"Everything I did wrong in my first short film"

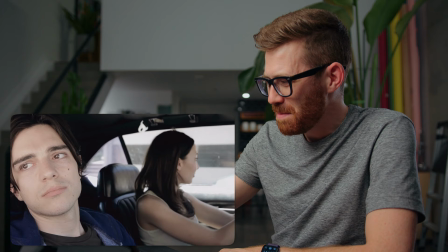If we look at the reverse shot, it actually is fixed kind of by mistakes i didn't really know what i was doing but this isn't blown out there's detail out the
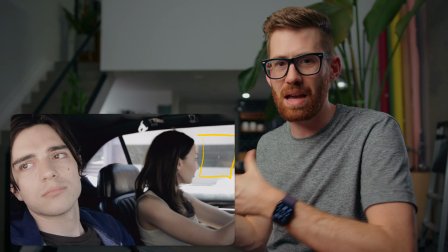window and it's just because we're shooting into the shady side of the street so we should have driven in a way that
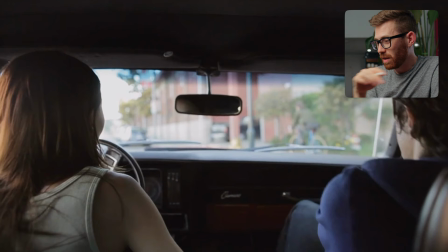whatever was in the back was always shaded and we could have had a much better balance of exposure here and then we're in my perspective in the back seat of the car so this is where i was hanging out the whole time and this shot this totally works for me like we've got the blurry depth of field back here so you can see somebody's riding his bike that's about to get stolen it looks nice because the exposure is down this
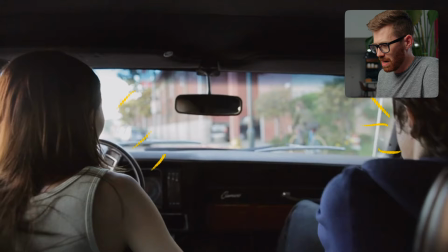is into the shade but the light is still coming on to our subjects they kind of have that downstage rim light highlighting them there um
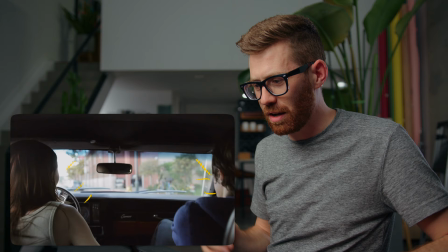i think this shot works pretty well i i wouldn't change much about it and overall i think this car stuff almost works i
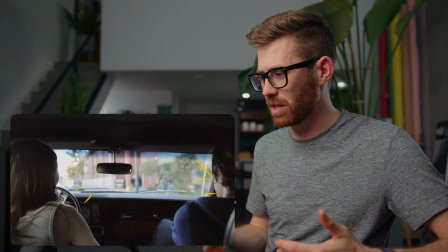just think it's the editing that really ruins it it should all move a little bit faster i don't think they're acting quite syncs up like it doesn't quite feel like
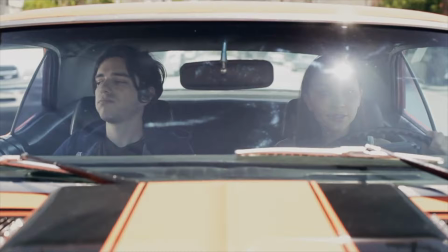like they're really having this conversation.
It's gone, we'll never find it. Let's just try.
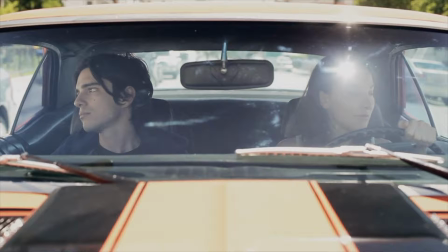Maybe something magical happened. He's just sitting on the side of the road somewhere because his gear ship broke or something.
Okay, but a quick tangent about the tone. So if you listen to the music throughout this, again, we came up with it. It was an original score because there was no stock music sites back in 2011. You just kind of either had to steal something and then have the video taken down or make it yourself. My musicianship has a limited range. This is what we came up with right away. And so I just kind of used the first thing. It gives it this darker feeling, but it really tells you what to think. Like this could have been played more for comedy, but I think the music is driving it to a darker place.
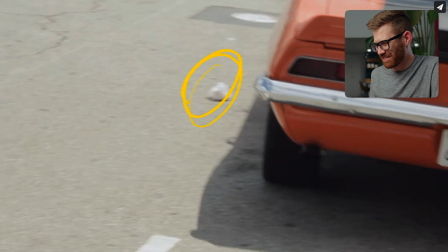Or when the car drives away, I can't believe we just like left this piece of garbage here. I don't know where it came from.
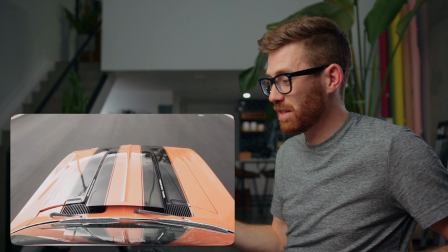I don't know why it's in the shot, but it should not be in the shot. This isn't even a very good shot. This shot is cool. We mounted the camera to the roof.
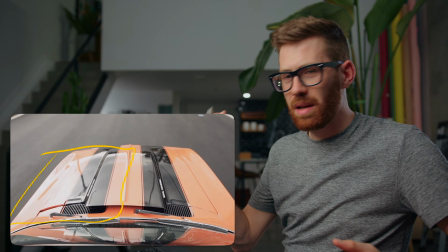That's it. It just looked good because this is a beautiful car. But again, why is it so bright? like why is this so overexposed?
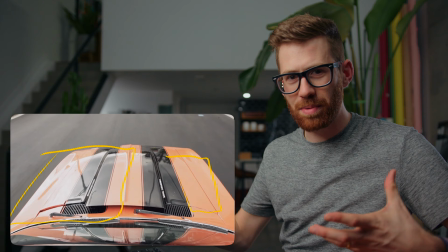Like a problem with going bright is you lose a certain amount of saturation.
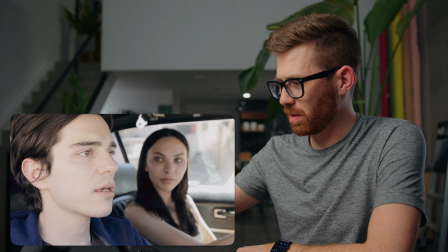This orange should be so much darker and richer and because it's too bright, it feels thin.
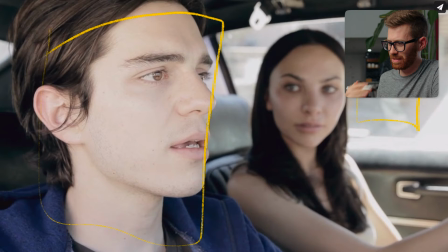I just kind of like this shot. We got the right thing going on with the darkness back here. He is way too bright. Like this should be exposed to his skin and now it has that like thin look of being overexposed.
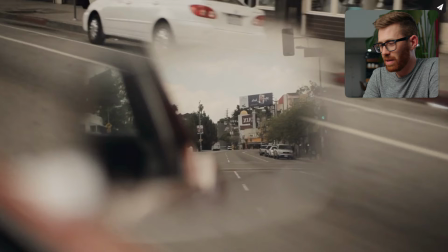But the shot is nice. Their interaction here is pretty good. He kind of reminds me of William Dafoe, doesn't he? I just kind of like this moment. I think this might have been shot on the 50 millimeter 1.2 using that depth of field and I think this was all graded using a film convert that holds up pretty well I actually think most the colors are pretty nice in here considering that I didn't know what I was doing but
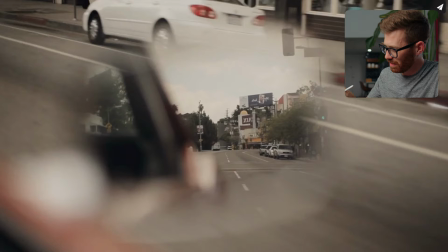I do know better now and there are lots in the description below that I use on all my videos these days but this holds up all
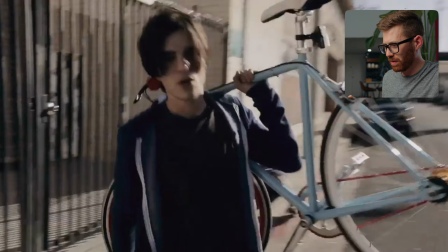right this sequence and especially this frame this is something I would still probably shoot now I like it I mean we're backlit so we have this like rim light coming onto his face here but there's a bounce I don't remember where that's coming from maybe we had a bounce board over here like there's about five
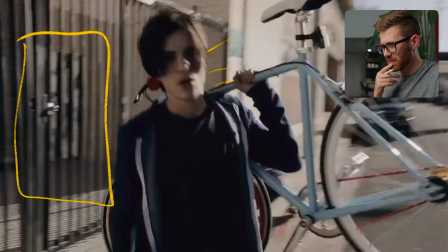of us on this crew so somebody's doing audio I had another camera operator helping me sometimes I don't think we had a bounce but it feels like it because his face is kind of lit up we can really clearly see the bike like the whole thing like this is a nice composition right but wow like the macro blocking from this video it's so compressed so this video was made back in 2011 and you know what I had already had my Squarespace site for a few years when i shot this which is pretty crazy i've been using squarespace forever they are the best place
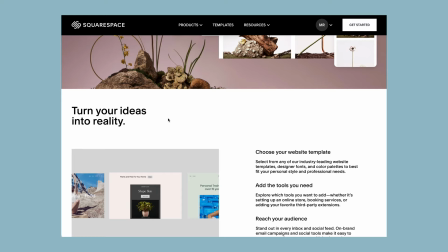to design a beautiful portfolio that looks like your brand and to host all of your content so it's completely worry free you don't have to understand
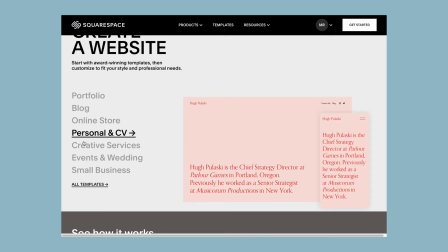the technicalities of maintaining a cms and programming css and html and all that stuff or if you do squarespace will make it easy to maintain that website and infrastructure without having to get into the dirt of coding it all
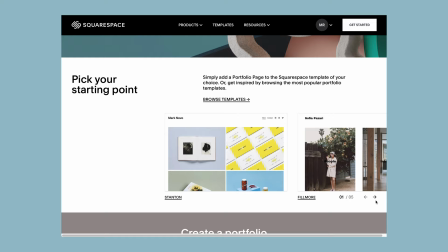yourself but you can if you want to squarespace is super customizable so it
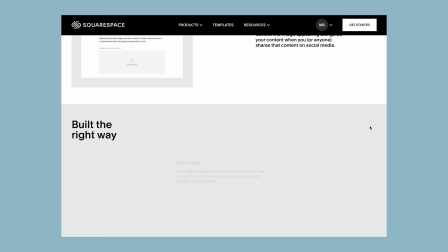can scale to whatever your needs are they've got all the analytics and seo tools you could possibly want so whatever point you're at in your career you can go and create a squarespace site today for free just to get started and get an idea of how you want to present yourself to the